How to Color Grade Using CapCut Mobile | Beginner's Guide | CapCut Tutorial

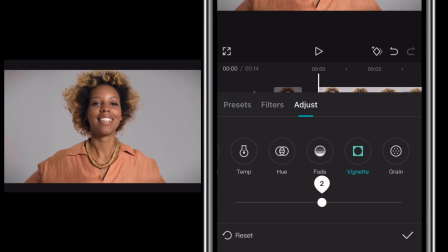But you can choose to add this to your video, but I'm not going to add this. Also, the grain just makes your video grainy. You can see that. Gives you this old school look. Once we're done here, I'll tap on filter.
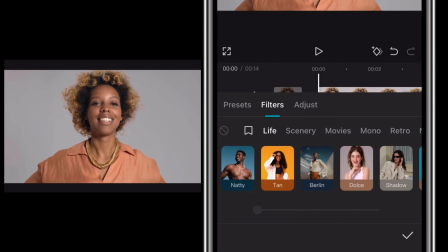And there are a couple of filters that I like to use. So one thing that you can do with filter is to like create an aesthetic for your videos. Once you have done the adjustment, you can just come here and add that one filter that you like to use.
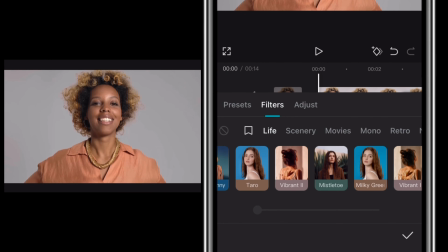This will just make you have a consistent video quality, look, and aesthetic. There are some filters that I like to use, and I'm just going to share them with you. The first one is shadow. Let me search for shadow.
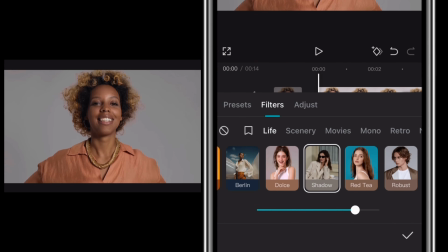So this is it. This totally depends on the appearance or the kind of aesthetic you want to have. Okay, you can choose shadow.
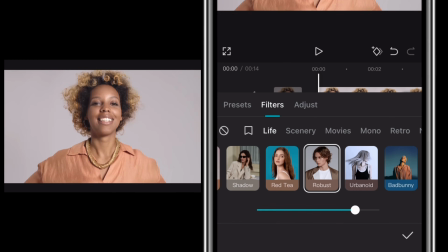The next one is robust. I like robust. You can see these are before, these are after with robust.
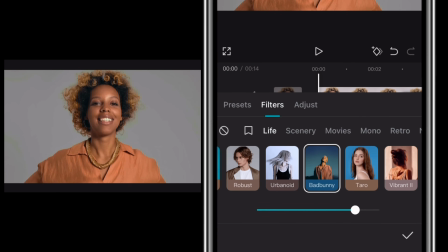The next is Bad Bunny. This is Bad Bunny. It gives it a cool look. And I have a favorite, which I'm going to use last. But the next I like to use is Sardina.
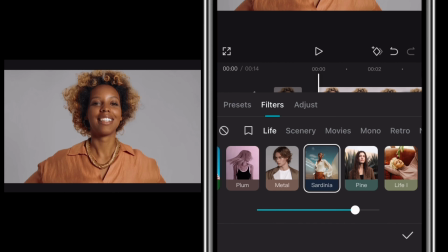This is it. You can see how cool it makes the video look. And I also like to use Clear 2.
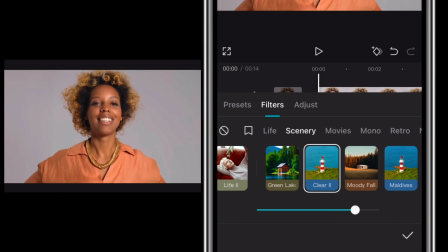Where is Clear 2? This one. I like this too. And to my favorite is Green Lake. This one. I love Green Lake.
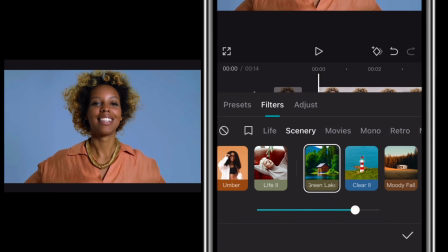Just see the way it makes my video look. I love it. So let me just play this with the Green Lake.
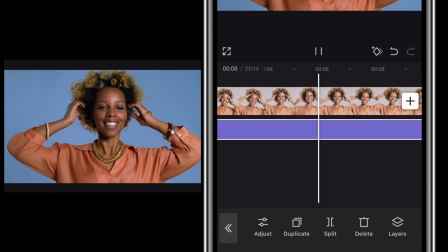I love this. I absolutely love this. Let me know which one you prefer in the comment section.
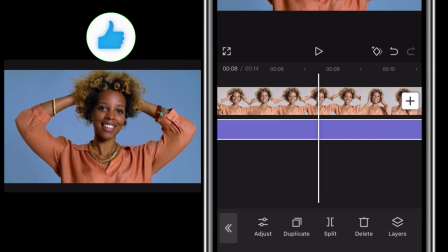And if you're getting value from this video, please like this video so that YouTube can show it to even more people. Thank you. And if you haven't subscribed, are we fighting? Please click on the subscribe button and turn on post notifications so you always get notified when I post a new video.
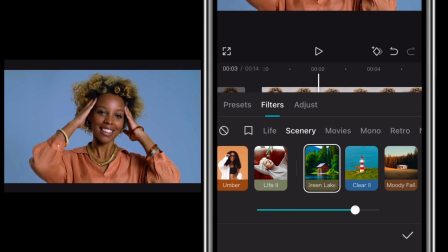To adjust it again, I'll just tap on adjust here and can increase how much you want this. You can increase it, you can reduce it, but I'm just going to leave it at 70.
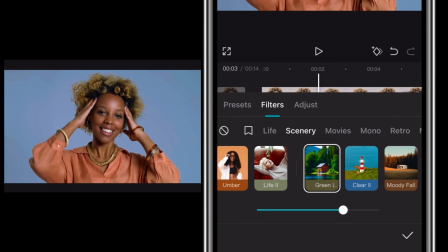Once you tap on it, this is the before, this is the after. And when you're done, you just click on the check mark.
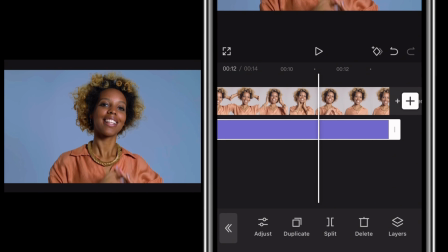It gives you a layer for your adjustments. This is how you can color grade your indoor videos.
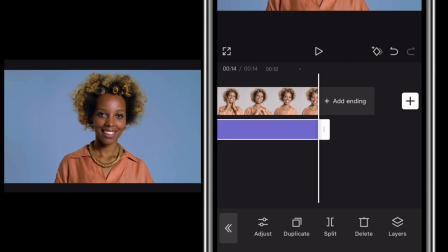I'm going to walk you through how to color grade an outdoor video. I'll click on new project and I'll import my video.
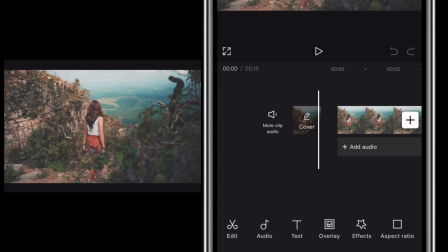I'll click on my video, click on add, and it brings me here. I'll scroll through these icons below and tap on adjust.
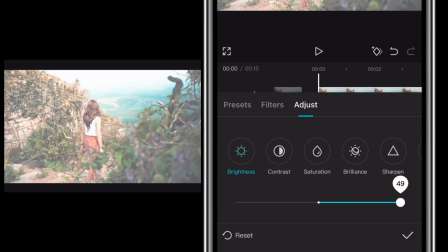First, we have brightness. Like before, I'll increase it to the extreme, reduce it to the extreme.
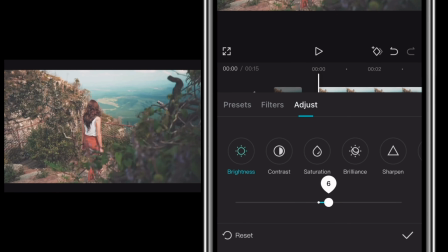Since it's an outdoor video, I need it to be as bright.
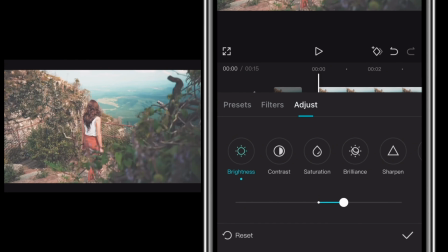So I'll leave this at 15, plus 15. I'll click on contrast. I'll leave this at plus 4. We'll go to saturation.
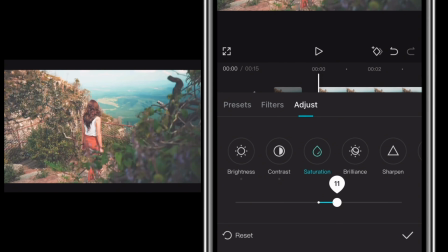I'll reduce this, increase it. I want it to be as colorful. And I'll leave it at plus 7. Let me just see how that looks, especially when I've added my filter. I'll tap on brilliance, reduce, increase it.
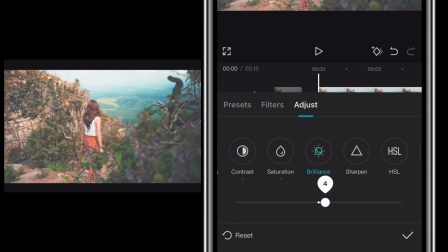I'll leave brilliance at plus 4 because I want the video bright. I will go to sharpen and I'll leave this at 30.
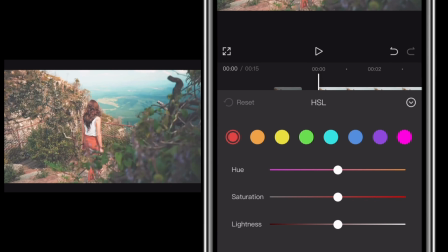Next is HSL. Because it's an outdoor video, I'm going to use HSL. First, I'm going to work on the red color, and that's because she's putting on a red pant. So for red, I'll start with hue, increase this, reduce it.
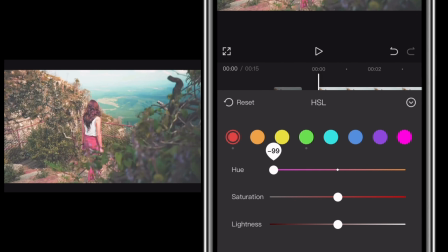You can see that when I reduce it, it changes the color to pink.